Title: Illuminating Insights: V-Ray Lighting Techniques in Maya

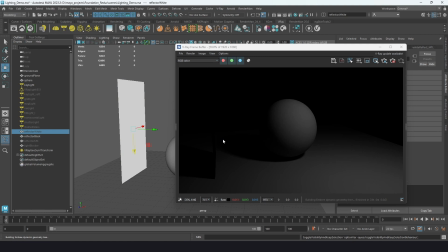[45:13]
This isn't doing much for us in CG because of the way lighting works. In real life, because this absorbs a lot of the light that's hitting it, it's going to deepen the shadow. So this is what you use to like deaden the bounce light when you want less of it.
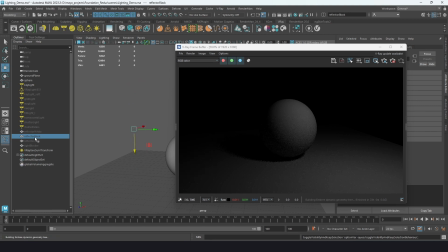[45:29]
But you can see here, it really is no different from having nothing there at all. But something like this, that's metallic, is going to give us a brighter highlight with more contrast.
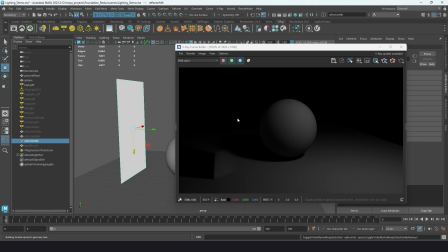[45:44]
Now we use metallic reflectors a lot of time outdoors, like gold and silver ones, depending on how you want to color the light, or if you need a lot of light back in. So you can see how much light we're getting off of that surface.
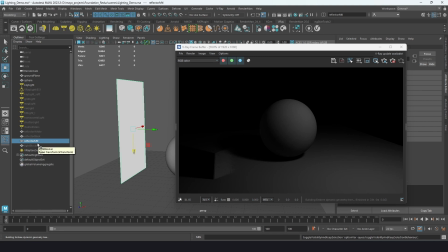[46:02]
One of the reasons, though, that I wouldn't recommend this, like using this specific technique to shape the light in the scene, is it's more expensive. The way that V-Ray is set up to work with lighting,
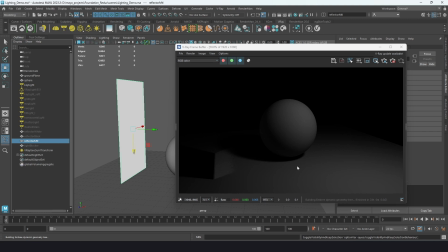[46:15]
it's almost double as long, at least in my experiment, to use this piece of geometry to redirect the light. So for it to render those secondary bounces, than it is just to put a new light source in. And so how I would approach that is with a fill light,
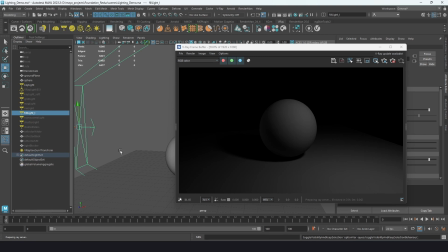[46:33]
which is another common technique in photography, where you would just take a second light
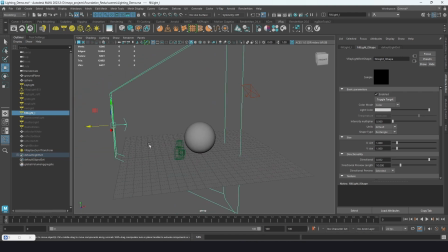[46:39]
at a lower power to shine some light in here. And it's usually very directional because we want to control where that's falling in the scene. So you'll see I made this just tall rectangular light. It's directional.
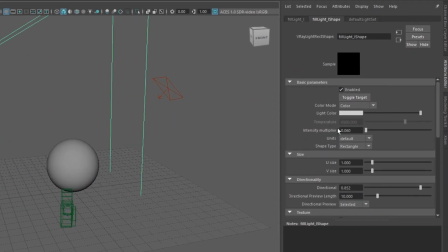[46:55]
The power is very low to get the appropriate look.
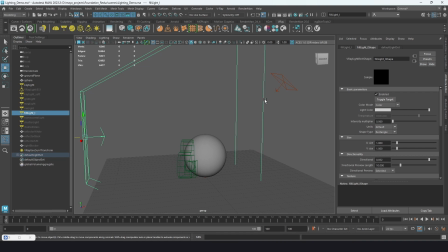[47:01]
Generally, the ratio, I think I may have mentioned this, between the key light and a fill light would be, this fill light would be 1/3 the power of the key light to start, and then you would just kind of like bring that down or dial it in as you need to,
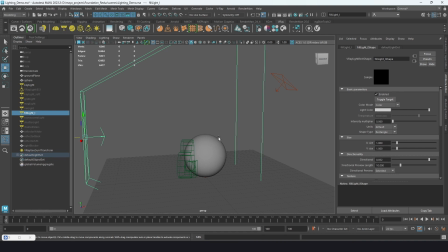[47:16]
but generally that gets you in the right range. With working with lights in CG, it seems like that's not quite accurate. Like any of the ratios that you learn from photography are just not accurate, but it's a good starting place, right?
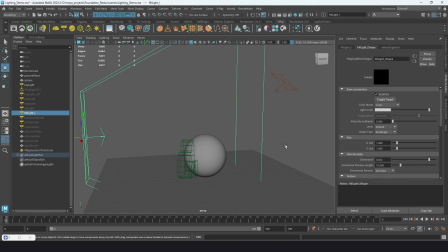[47:31]
You can start there and then kind of like dial things down, because at least you have an idea of where you should be. You can save yourself just a tiny bit of time. But in order to understand those ratios, we probably have to talk about stops of light and how light is measured in photography.
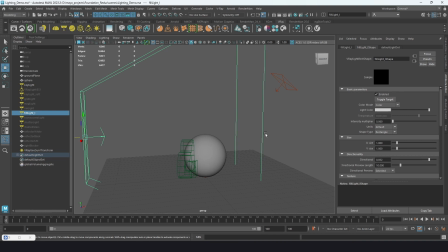[47:49]
One way that we measure lights when we're working with studio lights is in stops of light, and it's related to the f-stop of the camera, which is a ratio of like the focal length to how dilated the aperture in the lens is.
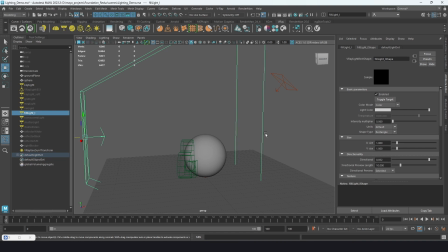[48:06]
Each f-stop is half as much light as the previous stop. So when we talk about ratios of light, if you were to look them up, right, which there's a lot of information out there for this, we'd have to look at something like, as I was saying,
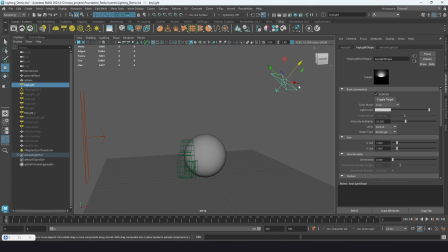[48:21]
where the fill light is 1/3 of this key light. And you would think, oh, well, it's at 30, so 1/3 is going to be 10. And that wouldn't be accurate because you're going by stops, right?
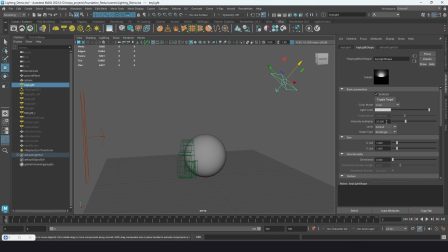[48:40]
So you have to kind of have the number and have it again. So it would actually be like 7.5. 7.5 twice, right, would be 15, and then you have 30. So 7.5 is 1/3 the amount of light.
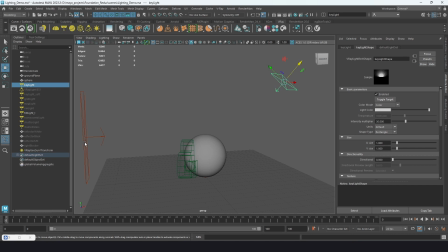[48:55]
And again, it's going to get you to a good place if the other factors of the light are the same. So the directionality of the light is the same, if the size of the lights are the same, then that ratio should be accurate. But in situations like this, where we have different directionality and different sizes,
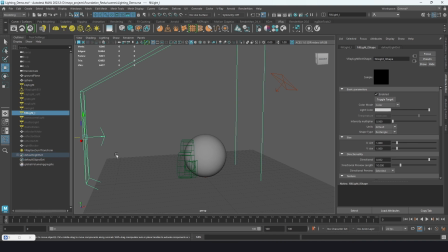[49:13]
I would use that as a starting place and then kind of dial that in as you need it to get the right look.